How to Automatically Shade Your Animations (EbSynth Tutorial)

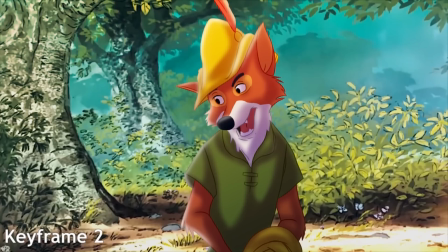(0:00)
4 months ago, I made a video showcasing how the free program EbSynth, which is typically used to apply painterly effects to live-action footage,
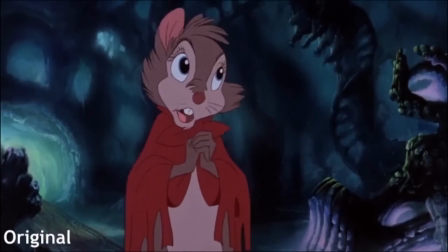(0:08)
can actually be used for animation, specifically traditional 2D animation.
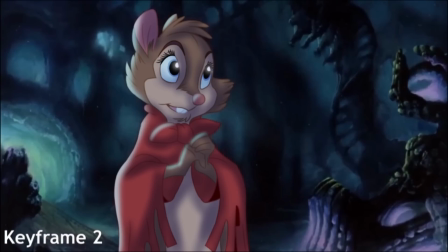(0:12)
I had always been meaning to follow up with a tutorial on how to do it,
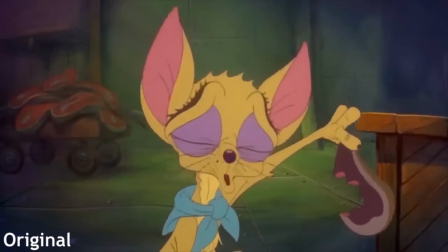(0:16)
since it's kind of different from the typical animation workflow, but it's also very easy to explain, so let's get into it.
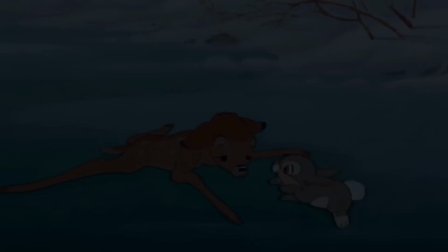(0:22)
We'll start with this clip of Thumper from Disney's 1941 animated classic, Bambi.
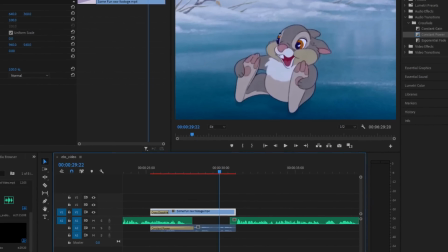(0:29)
First, we'll convert the footage into an image sequence, which can be done in programs such as Adobe Premiere or even Blender, which is free, and always will be.
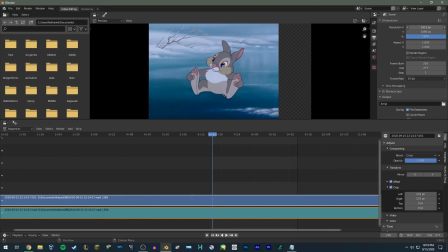(0:38)
I would actually argue Blender is better than Premiere for exporting because it has pretty intuitive cropping tools and also doesn't crash constantly, but that's a whole other can of worms.
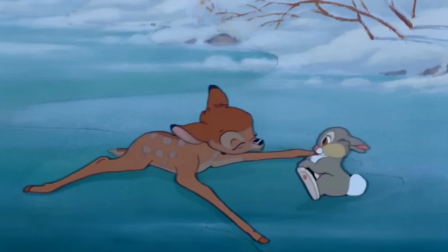(0:46)
Next, we'll choose a frame that shows off as much of the character as possible, so EbSynth actually has something to work with.
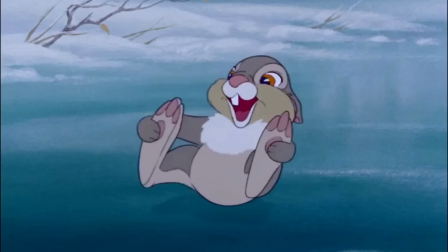(0:52)
For example, here we'll choose a frame where Thumper is mid-speech, so that the program knows what the inside of his mouth looks like.
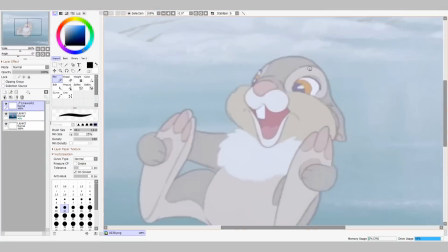(0:59)
Once we have the frame selected, we'll load it into our drawing program of choice.
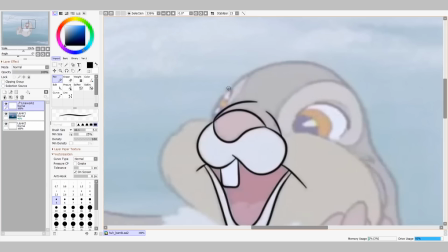(1:02)
Here I'm using Paint Tool Sai, but you could use Krita, you could use GIMP, you could use Clip Studio, hell, you could even use Blender again.
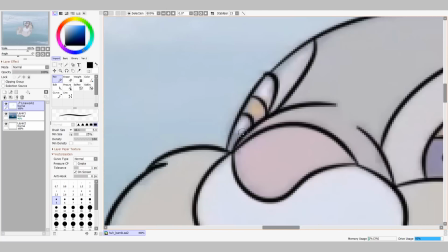(1:10)
Blender can do everything. Anyway, here I'm just tracing over the line work. I'm going to color it later, but for now I'm keeping things black to make things easier.
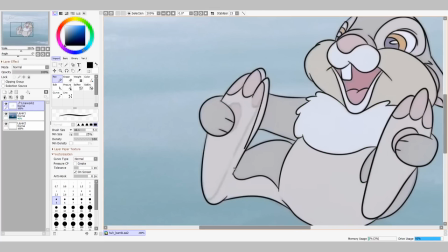(1:18)
Paint Tool Sai's line work features are pretty unparalleled. Well, except for Blender, which is kind of a parallel, and also free.
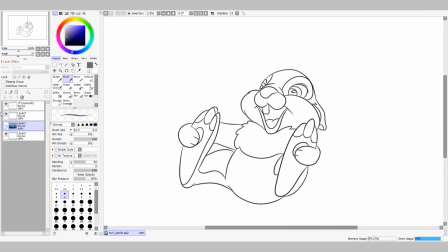(1:24)
Anyway, after I'm done tracing the line work, I start to color pick from the original frame.
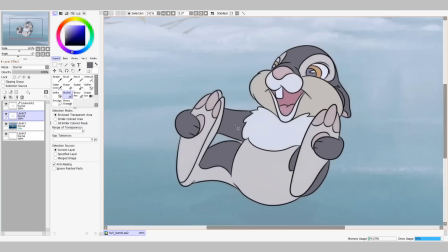(1:28)
If you're a fan of DeviantArt recolors, you might consider taking this opportunity to give Thumper bright neon fur or something.
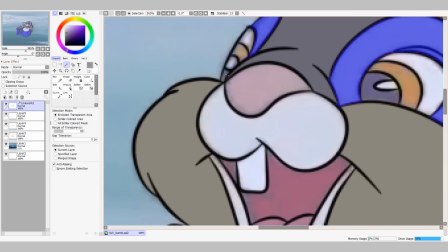(1:35)
Here I'm just doing a boring old remaster of the original Disney footage with the original colors. Nothing special, really.
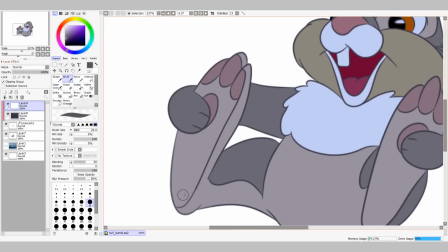(1:45)
Now I'm coloring in the line work. I've mentioned in one of my previous videos that I love this soft look of colored outlines, particularly in animation.
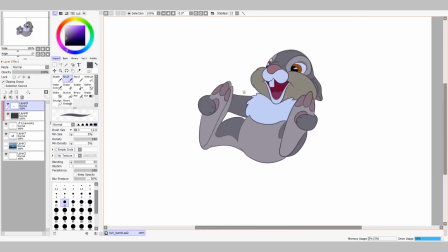(1:53)
It helps to define the form while also staying more or less out of the way, allowing the colors to shine through.
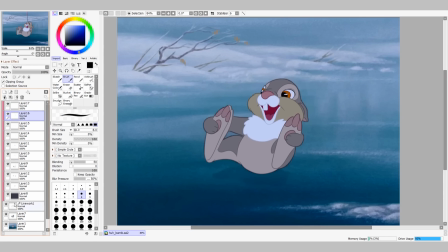(2:03)
And now for the shading.
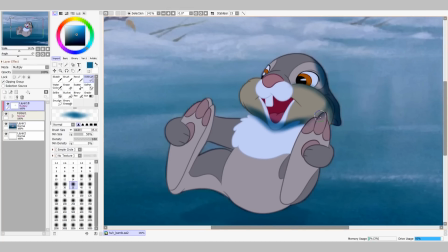(2:04)
Pretty much the entire reason I'm doing this in the first place. Good shading adds depth and dimension to the art, while also complementing the base colors. This is why I never use pure black for my shading.
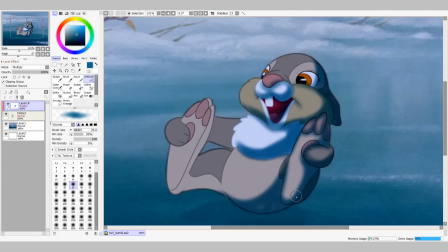(2:15)
I pick a moderately dark color that fits the scene, and add the shading on a multiply layer, which allows me to shade the layer underneath with the color I've selected. And I'll also throw in some highlights to further separate Thumper from the background. For these, I add a shine layer.
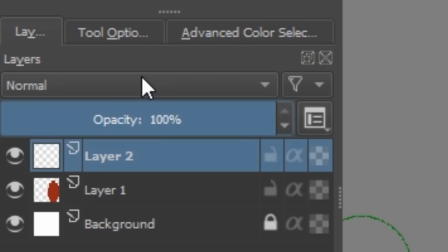(2:28)
But if your art program doesn't have a shine layer, it probably has an add layer, which does pretty much the same thing.
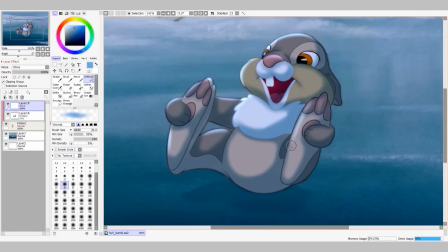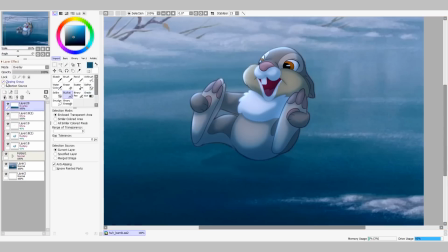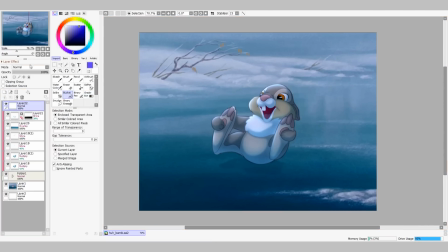(2:48)
While we're here, I'll also do some color grading to make things pop a bit more.
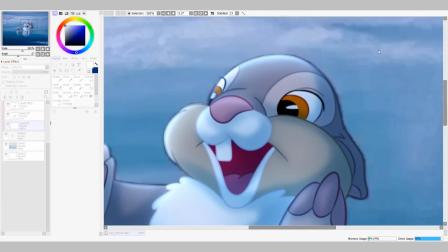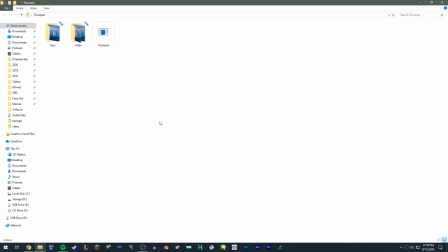(3:00)
And now the moment you've all been waiting for. Once you've exported the drawing, give it a name that matches the frame.
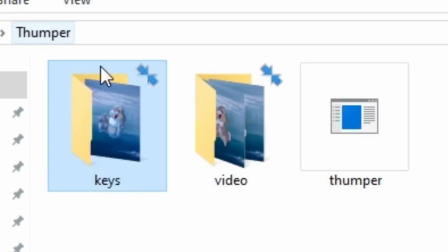(3:06)
Heh heh, rhyme. Put it in a folder and call it Keys. Make sure the original image sequence is in its own folder, called Video.
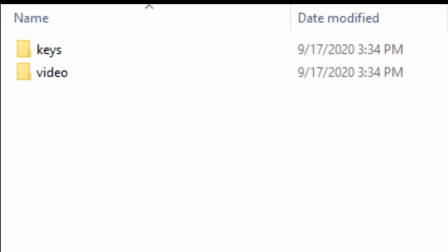(3:13)
These don't have to be the names, but these are the directory names EbSynth uses by default.
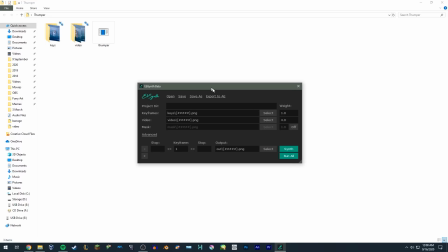(3:17)
I like to keep things consistent. Then just open EbSynth, drag and drop the directories into their respective slots, and hit the Synth button.
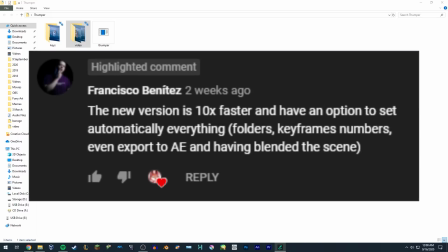(3:25)
Now, while we wait for that to finish, I would like to thank one of the commenters on my demo video for pointing out that EbSynth has left Alpha,
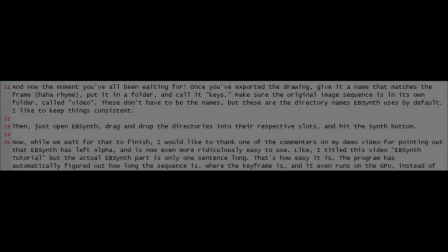(3:31)
and is now even more ridiculously easy to use. Like, I titled this video EbSynth Tutorial, but the actual EbSynth part is only one sentence long.
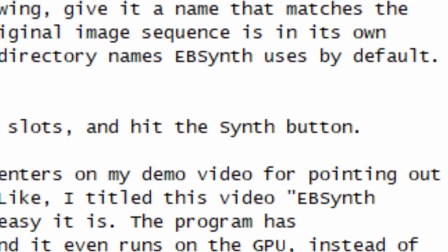(3:39)
That's how easy it is!
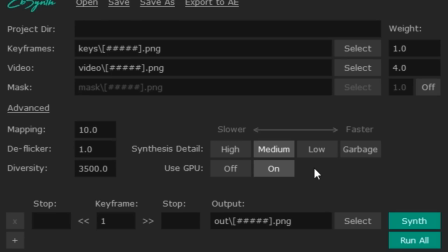(3:41)
The program has automatically figured out how long the sequence is, where the keyframe is, and it even runs on the GPU instead of the CPU, leading to much shorter render times.
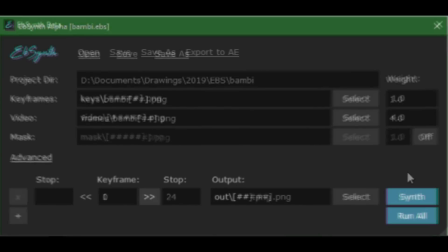(3:50)
Also, the program is green, rather than purple. I'm sure green is also somehow more optimized than purple.
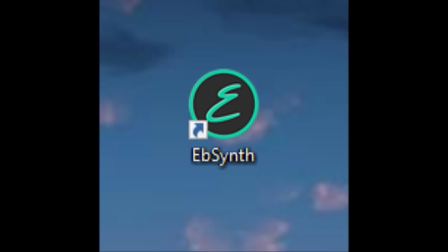(3:56)
Even the icon is optimized. The old icon was EBS, but now it's simply E. Anyway, we're done rendering.
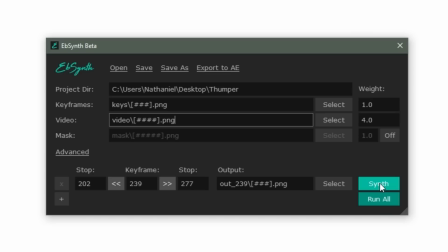(4:05)
Let's take a look at the result.